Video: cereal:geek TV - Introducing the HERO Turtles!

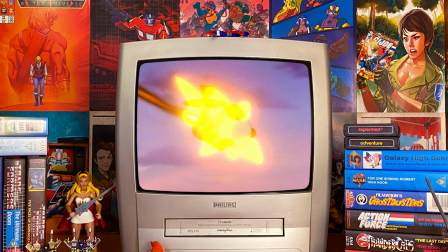[9:00]
Believe it or not the beautifully animated shot of Michelangelo using his nunchucks was replaced by a random shot of a spaceship,
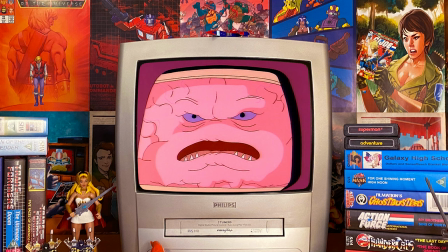[9:07]
a static shot of the Technodrome and an averagely animated shot of Krang talking. Once more these shots are all taken from the incredible shrinking turtles. What were the editors thinking?
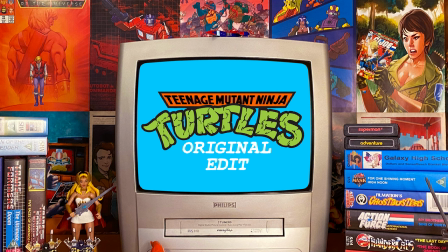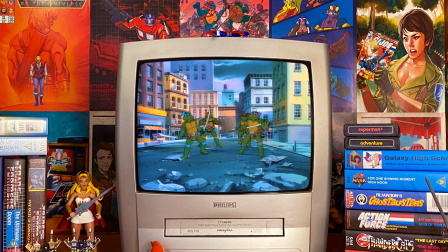[9:23]
In the Teenage Mutant Ninja Turtles introduction sequence the final image featuring the lead characters has them paused for a second standing in front of the technodrome before racing towards the camera and launching themselves into the air. The way in which the Turtles take great efforts to leap skyward is animated to perfection,
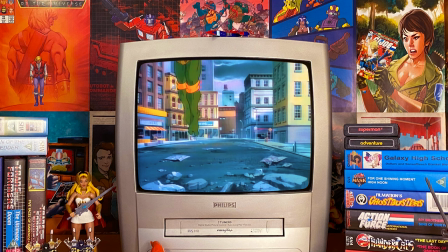[9:40]
with all of them taking big final strides and dipping down low before launching themselves out of shot.
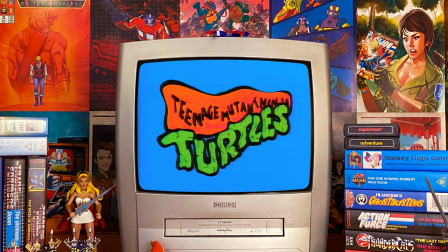[9:45]
Upon careful inspection, however, we see that Michelangelo is whirling his nunchucks. That, combined with the title card making another appearance, meant that the Editors had to make their presence felt once more when it came to the Teenage Mutant Hero Turtles introduction sequence.
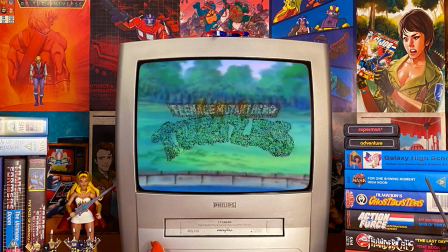[10:00] Heroes in a half shell! Turtle power!
We see a shot of the turtles from the Incredible Shrinking Turtles running towards the camera.
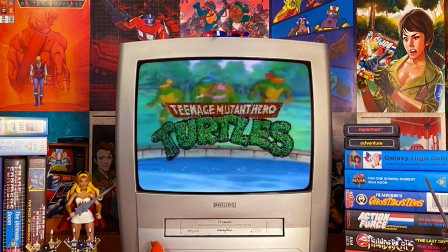[10:08]
As they near the camera, the title once again slowly dissolves onto the screen and the image in the background freezes. The framing is not all that clever as Donatello's face is partially obscured.
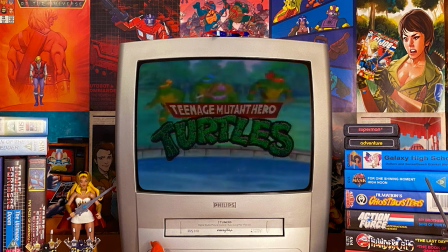[10:18]
At least the editors realise that the final shot of the introduction sequence should feature all four turtles.
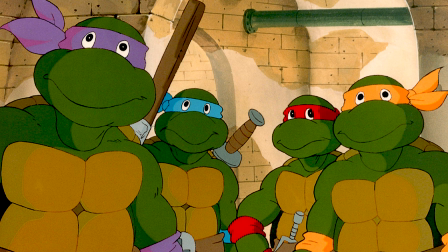[10:24]
To this date, the original Teenage Mutant Ninja Turtles animated series, as it was intended to be seen, has never aired on UK television,
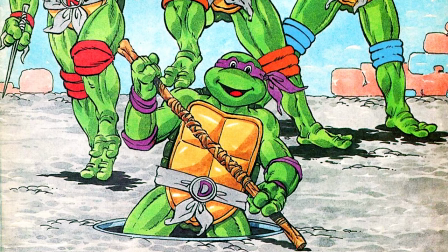[10:32]
and yet rarely do you find anyone in the UK that calls the original cartoon by its Hero Turtles moniker.
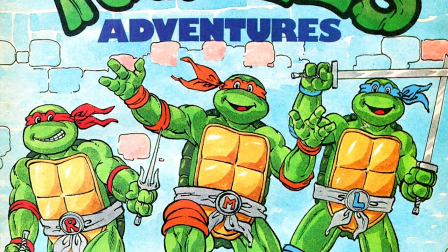[10:38]
This is because during the peak of the show's popularity, pretty much every child knew that the brand was supposed to be known as Teenage Mutant Ninja Turtles.
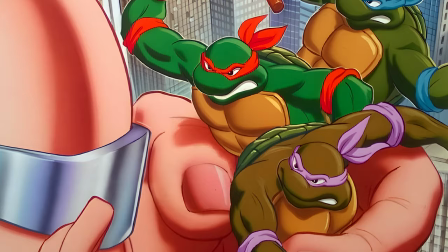[10:47]
The closest the UK ever came to airing something that resembled the original cartoon was when a special,
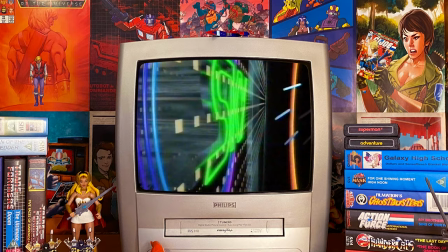[10:53]
combining four of the first five episodes into a mini-movie, was aired quite randomly on one of the UK Sky satellite movie channels.
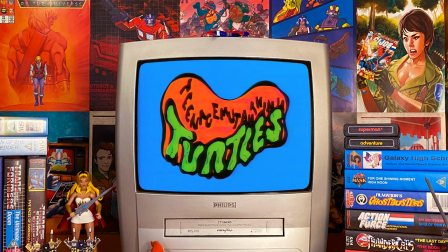[11:01]
Some edits were made to ensure that Michelangelo was not shown with his nunchucks, but the introduction with a few edits here and there remained intact,
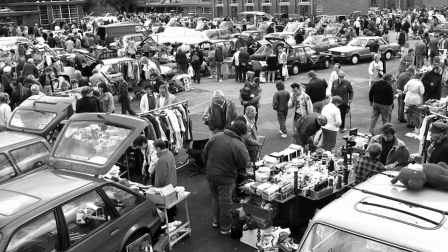[11:08]
as did the original Teenage Mutant Ninja Turtles theme song and title card.
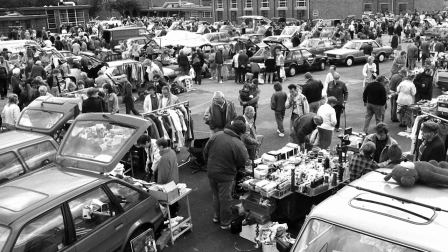[11:13]
The first time I ever saw the introduction sequence in its entirety was when I attended a car boot sale, or a flea market as some of you may say,
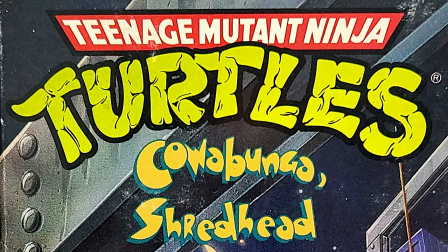[11:20]
sometime in 1995, and saw someone selling one of the US video releases Needless to say,
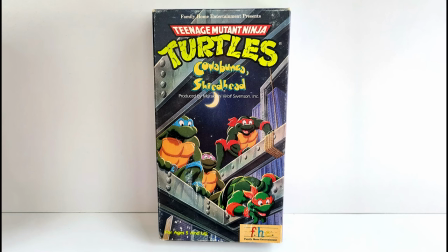[11:26]
many of my friends wanted to see that tape as they had never seen the introduction sequence in its entirety.
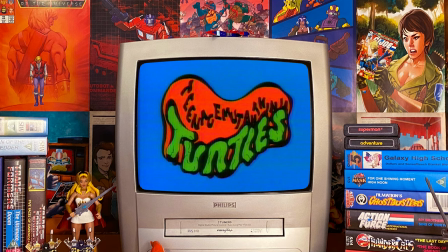[11:32]
One of the saddest effects that the UK censoring had on the original Teenage Mutant Ninja Turtles series was that Michelangelo's nunchucks were retired after the third season,
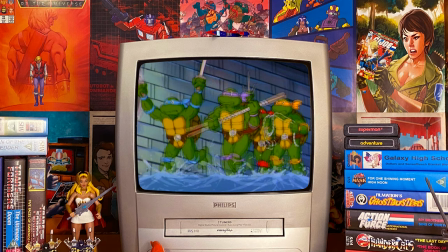[11:41]
resulting in him using a grappling hook for a weapon. For me, this took away a great deal of what made the character cool.
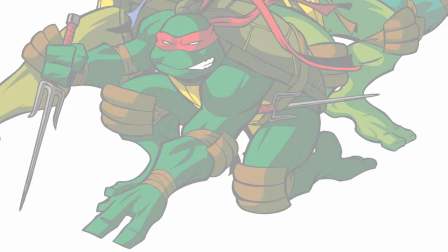[11:48]
It just looked bizarre as the Turtles would run into battle with Michelangelo brandishing a grappling hook.
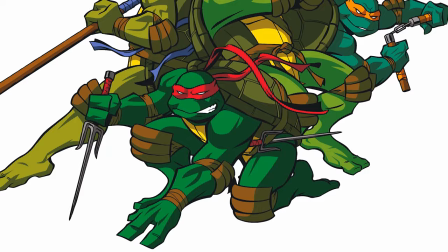[11:54]
years later the censoring laws would thankfully ease and as a result the 2003
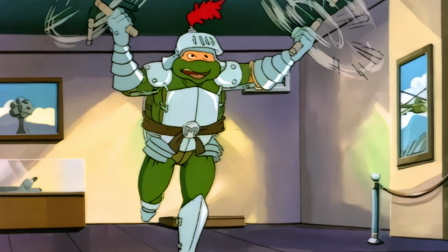[11:59]
Teenage Mutant Ninja Turtles series remained intact with no edits whatsoever
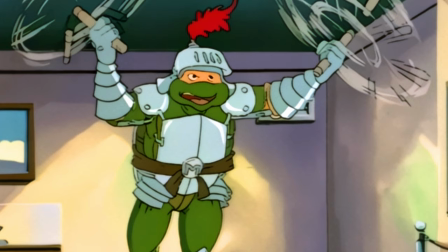[12:03]
but don't think this is where the story ends at least not on this channel one of the most beautifully animated episodes of the series was heavily edited and I'll get into that on another video and that's the end I really hope you enjoyed this video please be sure to like comment share and subscribe